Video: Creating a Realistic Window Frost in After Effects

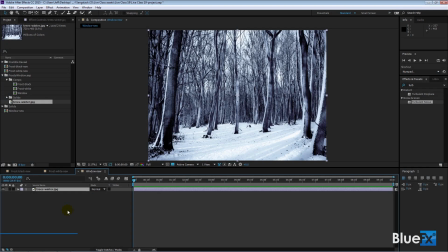Right now, if I put the frost over it, it won't look all that great because it's going to be in focus, but I'll show you what I mean. I'll take the frost white new and put that on top.
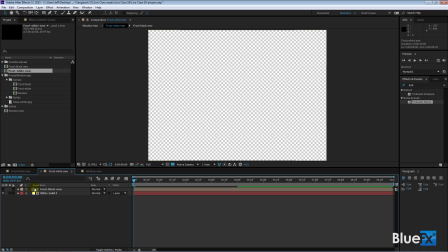Again, it acts like a layer, even though it's got two layers in the original one, but over here, it's just one layer. I double-clicked, by the way, to go back and forth to this guy.
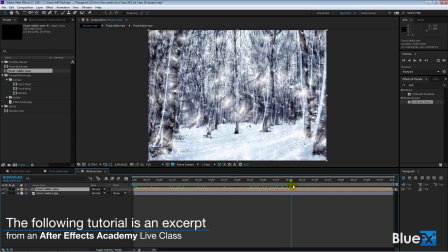So frost white new, if I go forward a little ways, you see it animate on like that, but we want it to look more realistic than just this stuff kind of appearing on the scene. What is that, right? It doesn't really look like a window right now. So we fix that by making the trees be a little bit out of focus and also adding some snow.
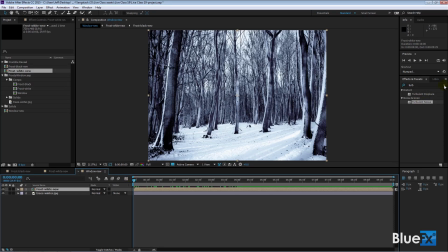Now the cool snowfall effect is the CC snowfall. I'll go click on this thing over here and go snow, and there's this CC snowfall. I'll double click on that just to add it to the trees, or I'll drag it down to the trees. I won't double click because I didn't have it active. And you see there are all kinds of properties.
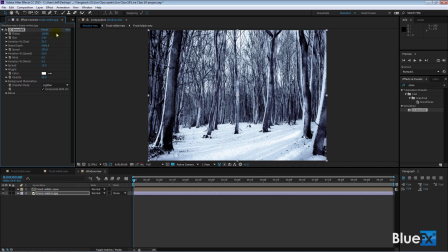Rather than me explaining all these things, basically we're going to increase the number of flakes, increase the size, make the depth much bigger, that kind of stuff. I'm going to go cheat a little bit here and go get the one that I made originally. So I'm going to click on you, go to project, and open up the window right there.
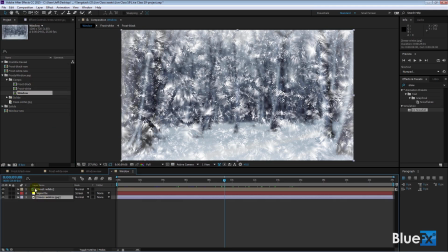I'm going to select the trees, go to effect controls, and I've got snowfall, camera lens blur to make it blurry, and curve to kind of darken it a bit. We can select all those three if you want to. I'll just click on this one and then shift click on that to select all three. Press Control or Command C to copy them and go back to this one here.
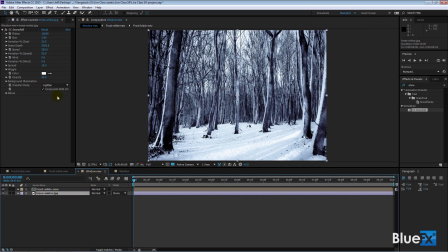I'm going to apply those three to this one by opening up the Effect Controls panel and getting rid of the current snowfall, deleting that.
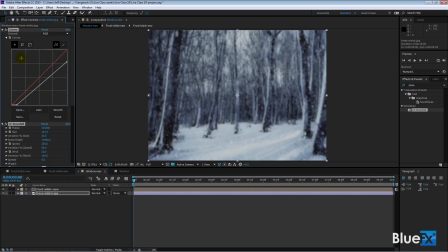Do Control or Command V to paste, and there are those three effects. But we're first going to take a look at snowfall. So we've got a lot of flakes. That's a quarter million flakes. And we've got a huge scene depth. And the reason for the scene depth is that this allows flakes to be close to the camera. Let me turn off the frost for a second.
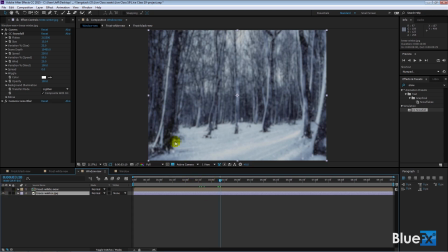See that flakes will get close to the camera here. See these guys here? They're kind of large. And also off in the distance. And this parallax here, it's really amazing. The ones that are close move faster, at least that's the perception, than the ones off in the distance.
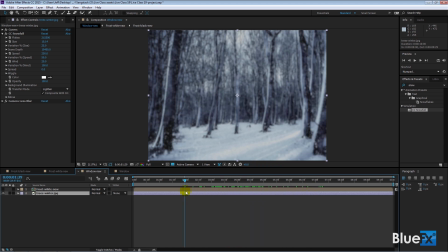So it's a very clever effect. It really works pretty well. And then I also added a little bit of camera blur to it. You can just take a look at the blur radius and things like that in terms of how this thing works. And I added, changed the curves a little bit.
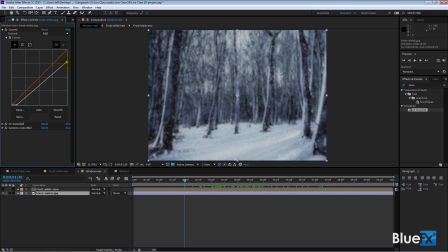I just pulled down the brightness a bit and then made it a little bit darker here at this end as well. Didn't do much, just to make the scene a little bit darker outside. It looked a little bit too bright to be snowing, right? Okay, so that's how that works. And now I want to give it a vignette, so I'll go forward here and turn on the frost.
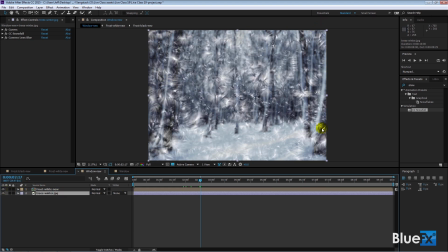I want to put a little vignette around here so it kind of looks more like this sort of fog that you get on a window.
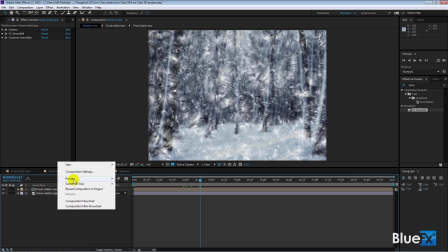It's pretty easy to add a vignette. Just right click here and add a solid layer, new solid. And we'll make it white.
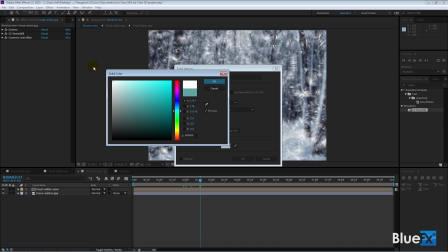You want it to be white for sure here. Click OK.
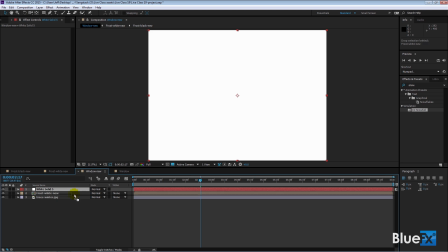I'll put that solid underneath the frost and above the trees here, which basically makes it a window. Right now it's not looking the way we want it to look, right? But I'm going to put a mask on it and let the mask control the edges of this thing. That's how we work with this. We're going to add a mask to it. And I want the mask to be equal to the size of this thing.
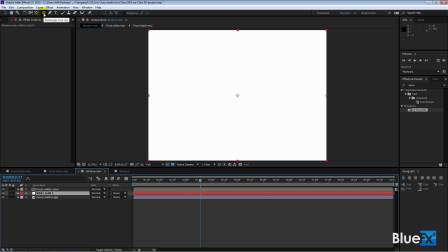So to do that, it's very simple. I want it to be rectangular. I go up to the rectangle tool here and double click on it, and that adds a mask to that layer. Since the layer was active, it didn't add a new shape layer, it added a mask to the layer that was active. And there's the mask. Open it up a little bit like that, you see the mask there. So I'm going to invert it so that way it makes this layer transparent, which is seems counterintuitive, right?
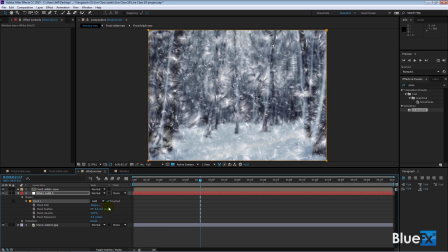But you'll see it works in a second. So now the mask is not protecting this area, it's actually making it transparent. So this is white that's now transparent. But we're going to adjust the feather. If I make the feather larger, you see that we kind of start pulling in the edges of the window there. It looks like frost along the edges.
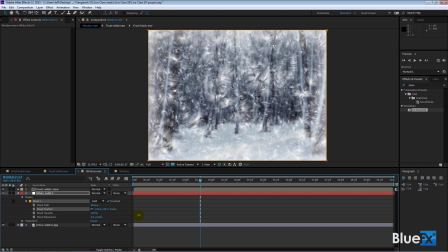That's pretty cool, right? And you can adjust a few other things. You can adjust the opacity, so you can drop it down a bit like that. And you can also adjust this kind of growing in like that to match the growth of the frost if you want to animate the keyframes for the mask feather. And you can also adjust the expansion.